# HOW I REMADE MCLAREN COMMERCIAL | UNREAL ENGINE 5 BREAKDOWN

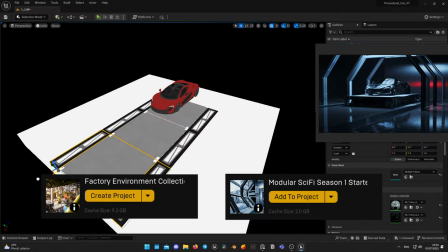248s
I tried my best to achieve the same result. I used some assets from the Unreal Engine Marketplace, which I already owned or which I purchased when they were free for months.
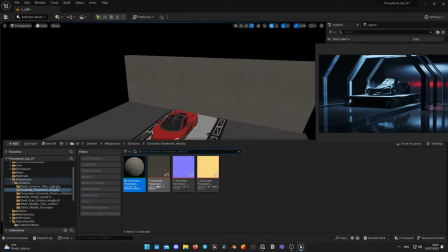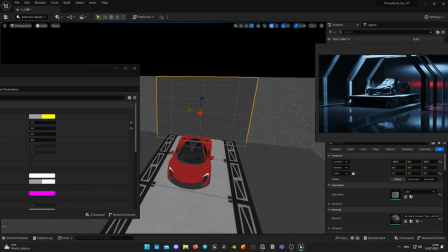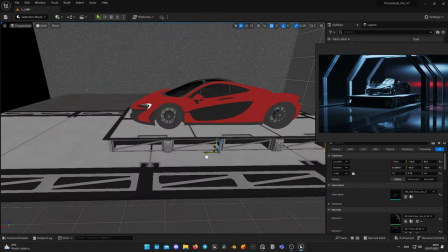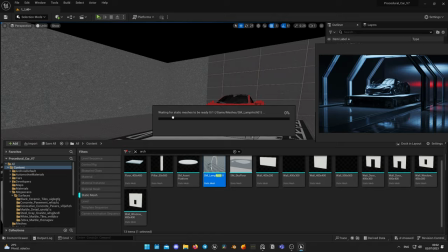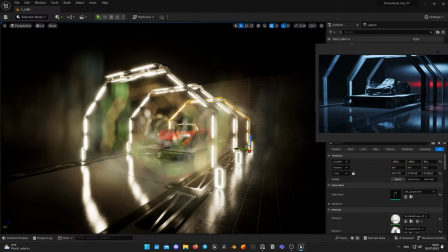289s
Light setup was not easy, so I spent the most time setting up the lights to make the car look really gorgeous.
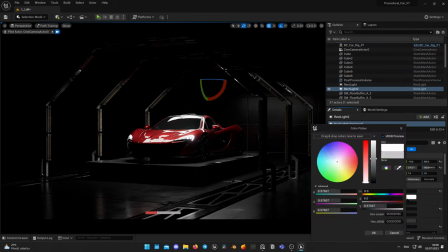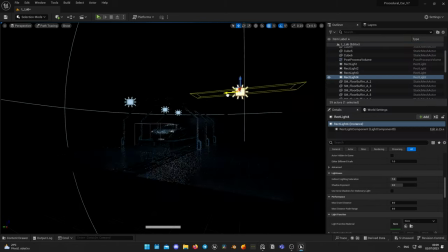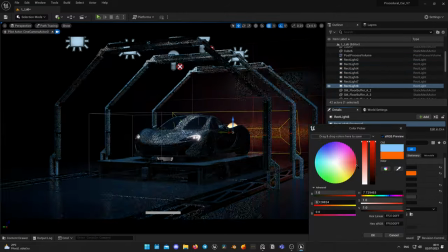Last location is the highway, which leads to some sort of city, where the car passes under the bridge.
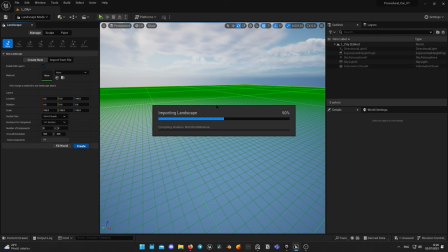317s
In our original video, it's not very rich with details, so I decided to keep it the same way. I created Road to the Procedural Road Generator plugin, which I've bought some time ago.
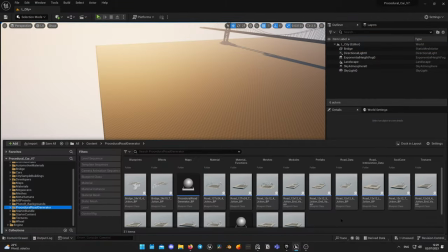326s
I added a bridge by downloading some free asset from the Sketchfab or CGTrader. Link is in the description below.
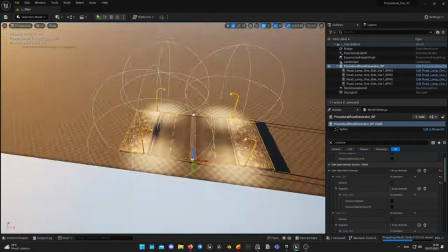332s
For lighting, I used the default setup with the direction light, skylight and some fog.
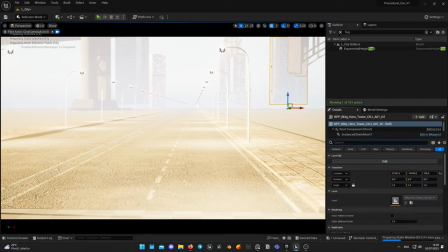336s
For the background, I used the buildings from the city sample, you can also download them for free in the Unreal Engine Marketplace, which is called City Sample Buildings.
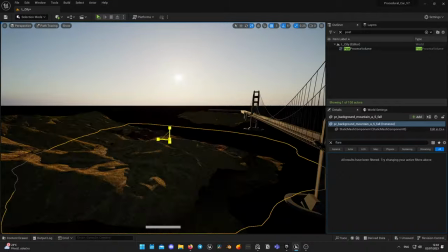343s
For mountains, I used the Photoreal Backgrounds, which is also free asset available on the Unreal Engine Marketplace.
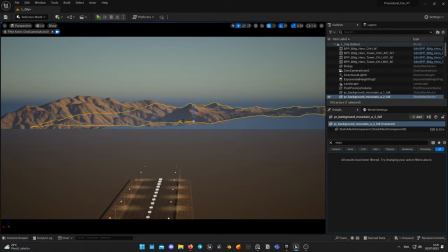350s
To be honest here, I went really freestyle as it doesn't matter how detailed is the background, as we are mostly focusing the viewer's attention on the car. After I finished with the location, it's time to add MetaHuman as the driver. I have created one for this purpose and called him, well, Driver.
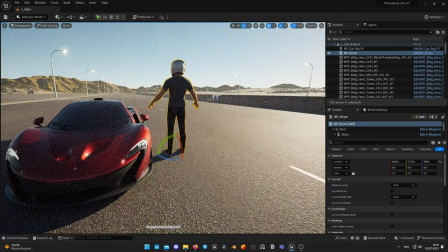364s
In order to add MetaHuman, you need to download MetaHuman plugin from Unreal Engine Marketplace and enable it in your project. I will put him in the car later on animation stage. By the way, talking about the car animation in this scene.
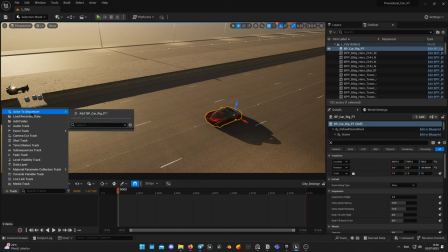377s
It's really not complex, it just drives on the straight line, no turns, braking or acceleration, only camera angles are changed.
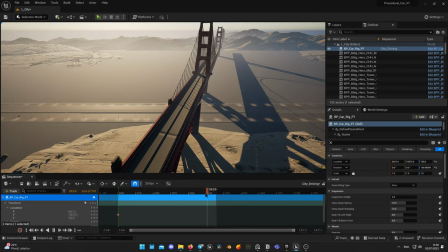385s
So to keep it as easy as in the original video, I place my car rig and make it drive straight on the full blast.
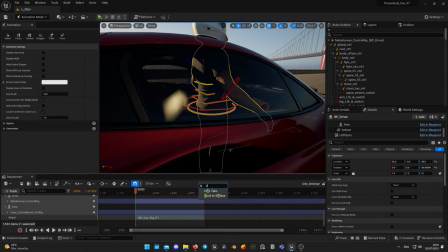391s
Check speed and time to be sure it looks realistic. After that I add MetaHuman to the car, attach him to the body and pose him in the proper sitting position.
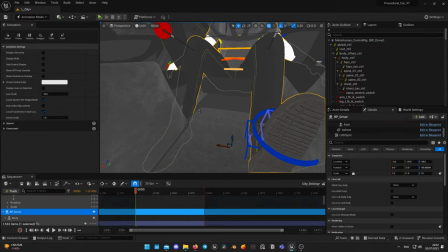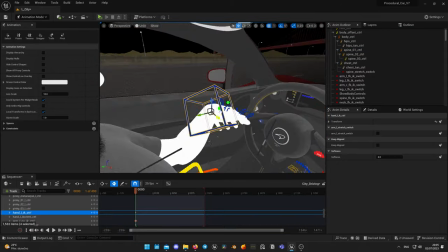We are done with the locations, we are done with the MetaHuman, lights it up and all the environments. Now is the hardest part, creating the fascinating camera movements.
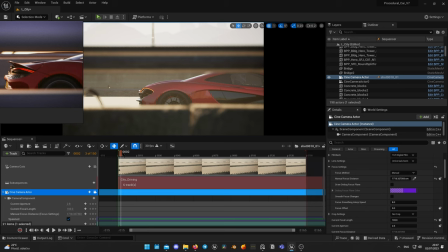422s
There are some pretty complex camera moves and that requires sometimes attaching camera to the car as otherwise car will be in motion blur and we don't want that.
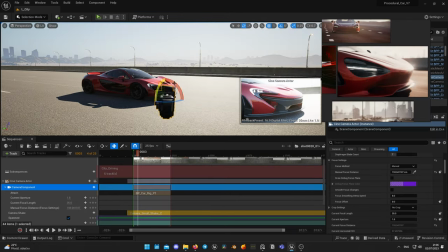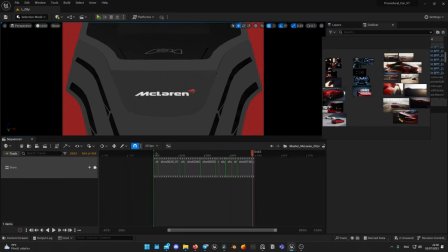436s
After I finish with about 10 shots from the highway scene, I will proceed with the showroom and lab shots.
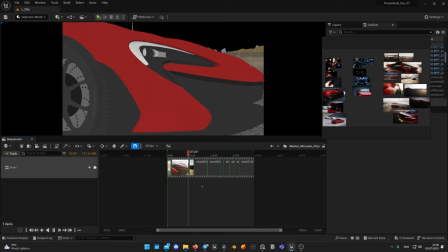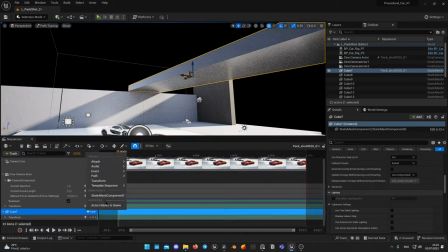449s
Camera here is pretty static, so it's not that hard to operate. Set up light the way you like, adjust time of the day and you're done. In total I ended up with about 33 or 32 shots, basically 10 shots for each location.
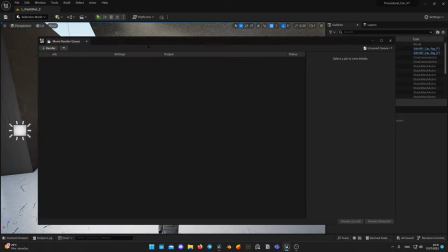463s
At this point we are pretty much done with Unreal Engine and we need to set up the render.
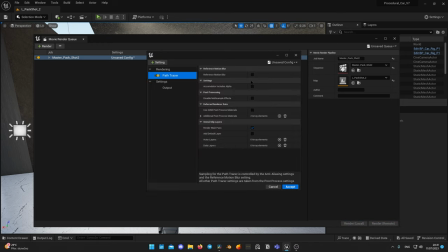476s
I set up Render with Path Tracing in Movie Render Queue with a target to render EXR file format for better color grading.